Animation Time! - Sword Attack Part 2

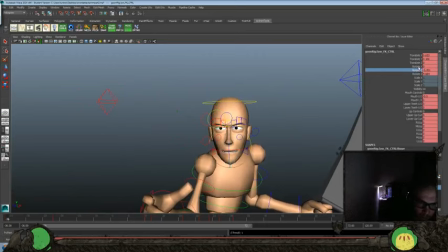tilt in the jaw here.
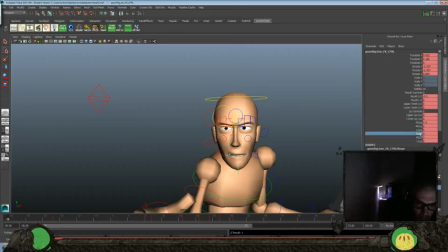A little bit of curl on the lips. There's a pinch, a corner pinch, is there? I don't think so.
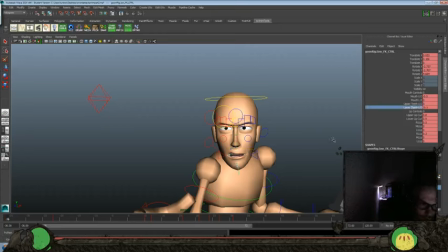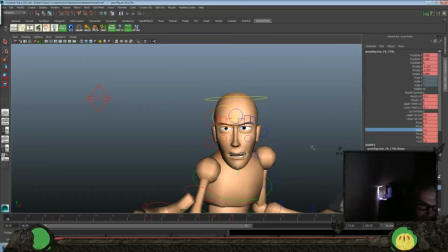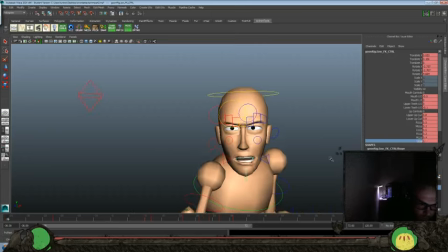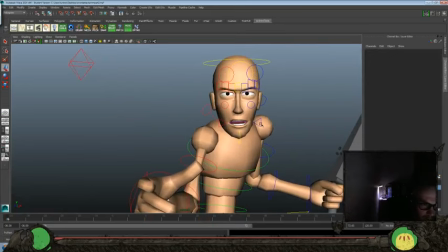Pinch in the lip. I thought there was one, but I guess not.
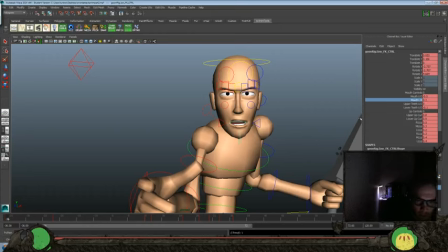Turn the mouth a little bit.
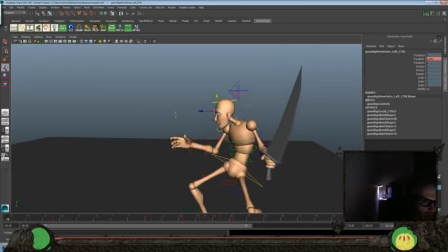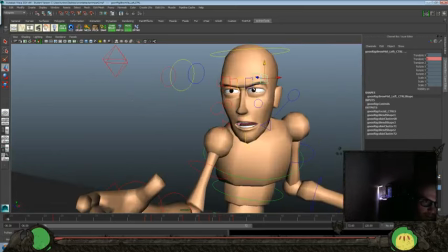Alright. And make sure that we set all of this stuff.
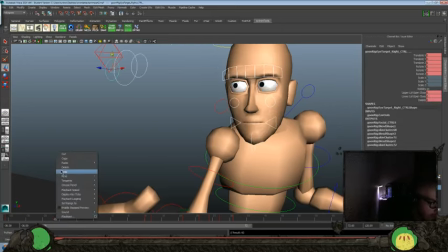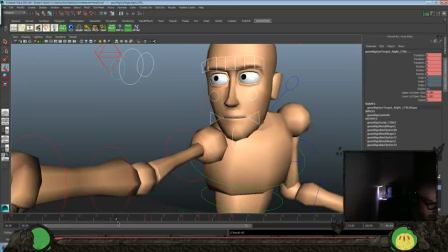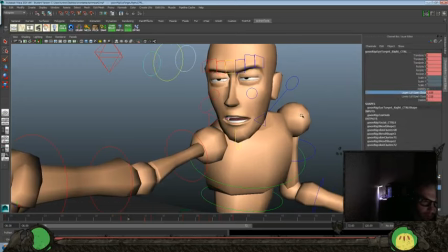And we'll squint the eyes a little bit more. Make a really intense look. Just want to look sleepy though. Let's bring that brow, those brows down here a little bit more.
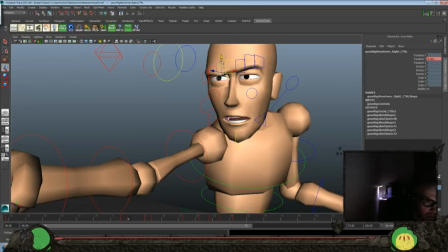Really intensely looking at whoever it would be that he's pointing at.
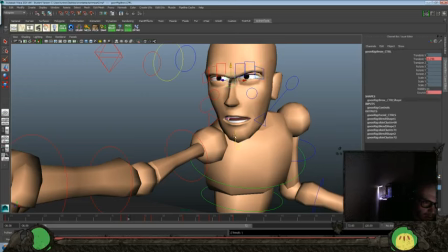Bring that down further. Let's clench the jaw.
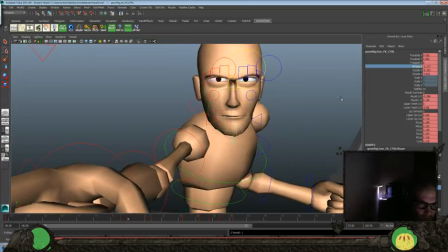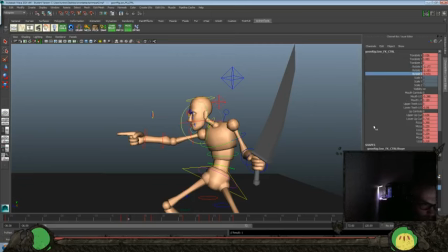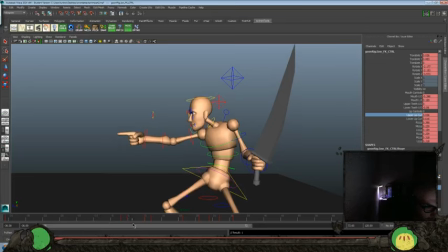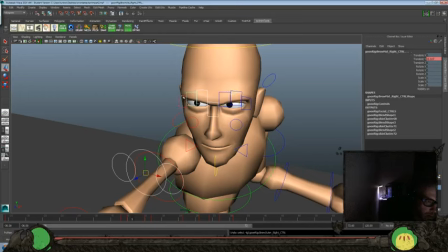Set that. Bring that back to right there.
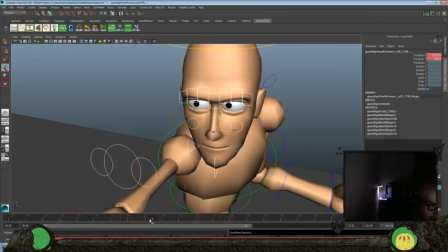Delete that one. Delete that one. Bring that back to there.